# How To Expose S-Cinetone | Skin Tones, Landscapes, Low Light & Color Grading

What's up my friends, welcome back, you're watching Harv Video Order Stuff and in this video I want to check out the best way to expose a Cynetone. I'm going to check out how to do skin tones, landscapes and more. It's time for me to shut up and roll that intro.
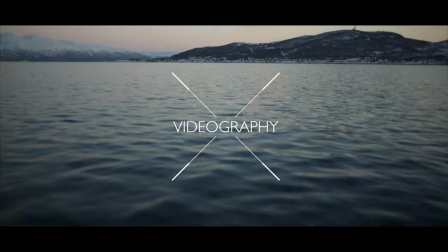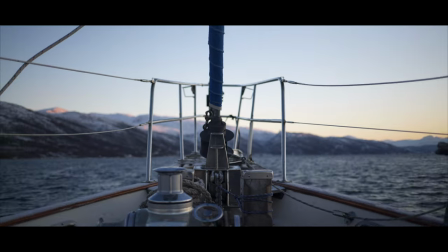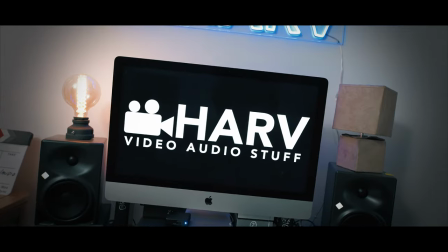As ever everything mentioned in this video I've popped in the description box below and of course this isn't sponsored content so your support means a lot to me. It'd be good if you could hit that notification bell next to your subscribe button, it just makes a big difference to the channel plus it means you won't miss a video. Let's get on with it. So I want to start by exposing Acinetone for skin tones. After all, good-looking skin tones that's Acinetone's purpose. Acinetone has high contrast in the low luminance levels and it has low contrast in the high luminance levels. And similarly you get progressively more saturation the darker your luminance levels. So in theory if we expose brightly we'll have lower contrast, lower saturation skin tones. If we expose darker, we'll get high contrast, high saturation. Let's see what it looks like.
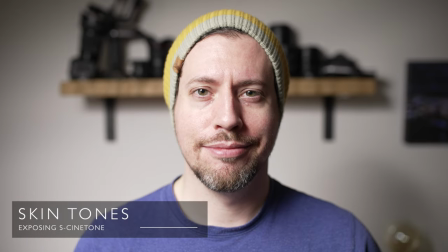(1:15)
Starting out nice and bright, we've got our skin tones exposed all the way up at around 85%.
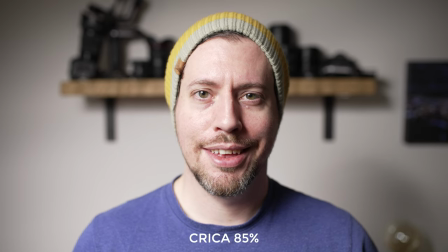(1:20)
Of course, this is far brighter than we would usually expose skin tones, but I was really pleasantly surprised how good they look.
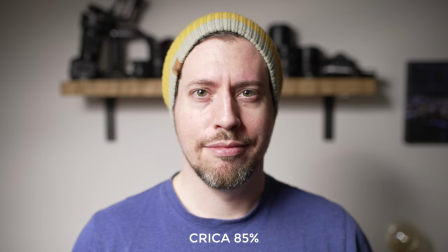(1:27)
Yes, they are lacking color and contrast. It definitely looks too soft for my liking. There are also some really hot spots you can see, but for 85%, pretty good.
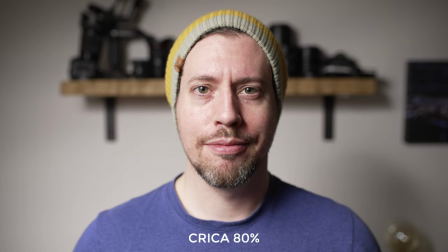(1:35)
Dropping down to 80% and this has made a noticeable improvement. We've got more colour and the hotspots are less pronounced. Just to note, it is worth adjusting your exposure either up or down depending on your subject's skin tone. Let's face it though, you're probably going to want to adjust it up a little bit because I'm a fairly pasty Brit.
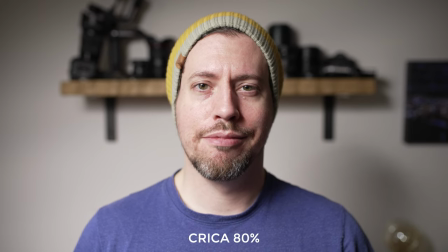(1:52)
Anyway, now let's fast forward it a bit to find the sweet spot for pasty Brit skin tones.
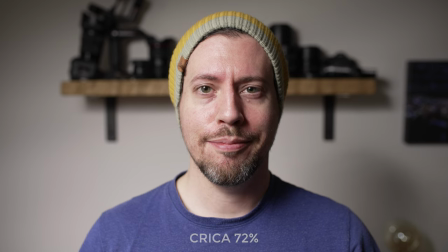(1:57)
Now down to around 72% and it's definitely improving. Now just under 65% and it's starting to look much more natural.
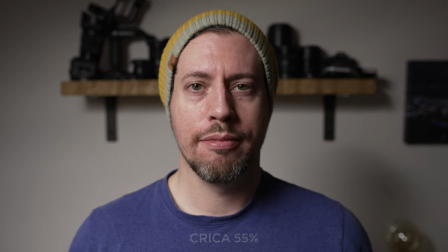(2:04)
The hotspots are all but gone and we've got a lot more contrast. At just over 55%, this I would say is the most flattering so far.
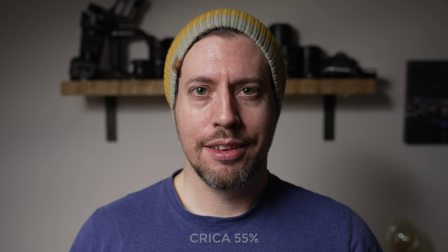(2:11)
Actually makes my skin tones look better than they do in real life. At around 47%, this to me I think has gone a little too far.
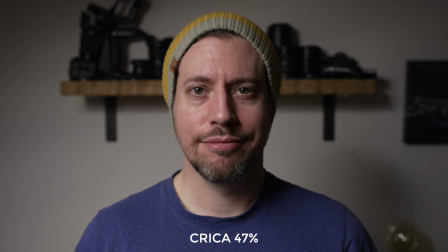(2:18)
This is way more colour than my face normally has, so it is adding lots of saturation here.
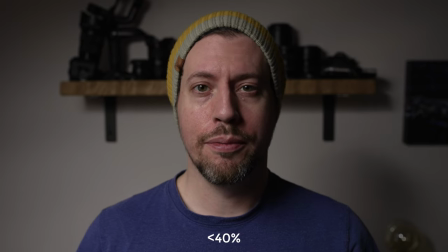(2:23)
And then the lowest I was prepared to go at just under 40%, we can see there's lots of contrast, lots of saturation, and I look almost like I'm blushing or something.
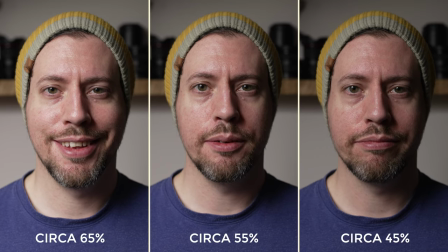(2:33)
So the sweet spot for pasty brick tones is somewhere between 65% and 45% depending on the kind of look you're going for.
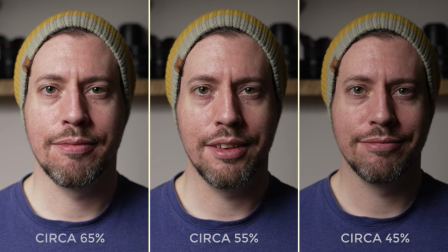(2:40)
Personally I'm always going to be aiming between 50% and 55% for my skin tones. Next let's see what happens when we expose landscapes. I'm going to be keeping an eye on the highlight versus shadow levels to see what looks best.
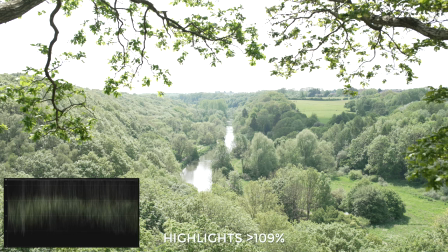(2:53)
Let's do it. Starting again with stupidly overexposed and one thing to note about a cinetone is it outputs at 109%. So the highlights in the shot are completely blown out, as in beyond 109%. We've lost a lot of detail and there's no recovering from this. Exposing a stop lower has improved things massively.
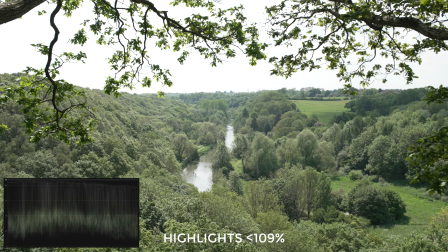(3:11)
Our highlights are just kind of tickling 109 and there's loads more information there. Still, I'm sure you'll agree this is still unacceptable. The highlight areas still look really blown out and the image generally just looks really washed out and desaturated.
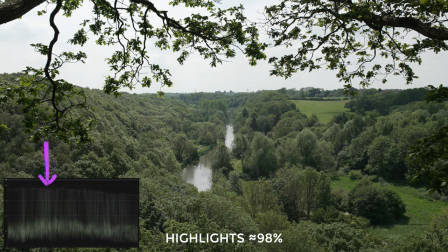(3:24)
Dropping our exposure down another stop has improved things further. The highlights are now down to 98% and the shadows now down to 5%. Now that a lot of our image is sat around 25 to 50% we're seeing a lot more saturation and that's due to the way the S-Cinetone adds saturation the lower your luminance levels.
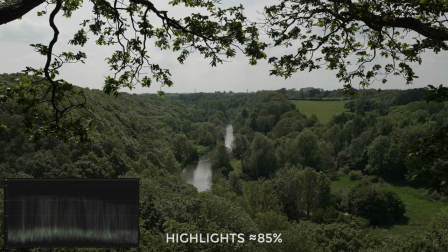(3:41)
Dropping down another stop and now our image is starting to actually look a little bit dark. The highlights are set at around 85% but the bulk of our image is sat at around 25% which is why we're noticing even more saturation but it does look a little bit dull. To me this screams of an image that needs stretching out.
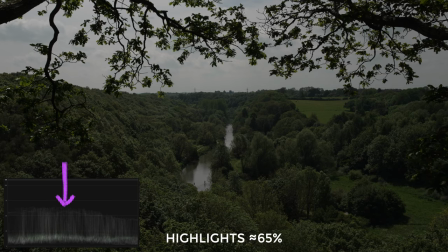(3:59)
Dropping down one final stop and you can see our highlights are just tickling 65% and the bulk of our image is now below 25%.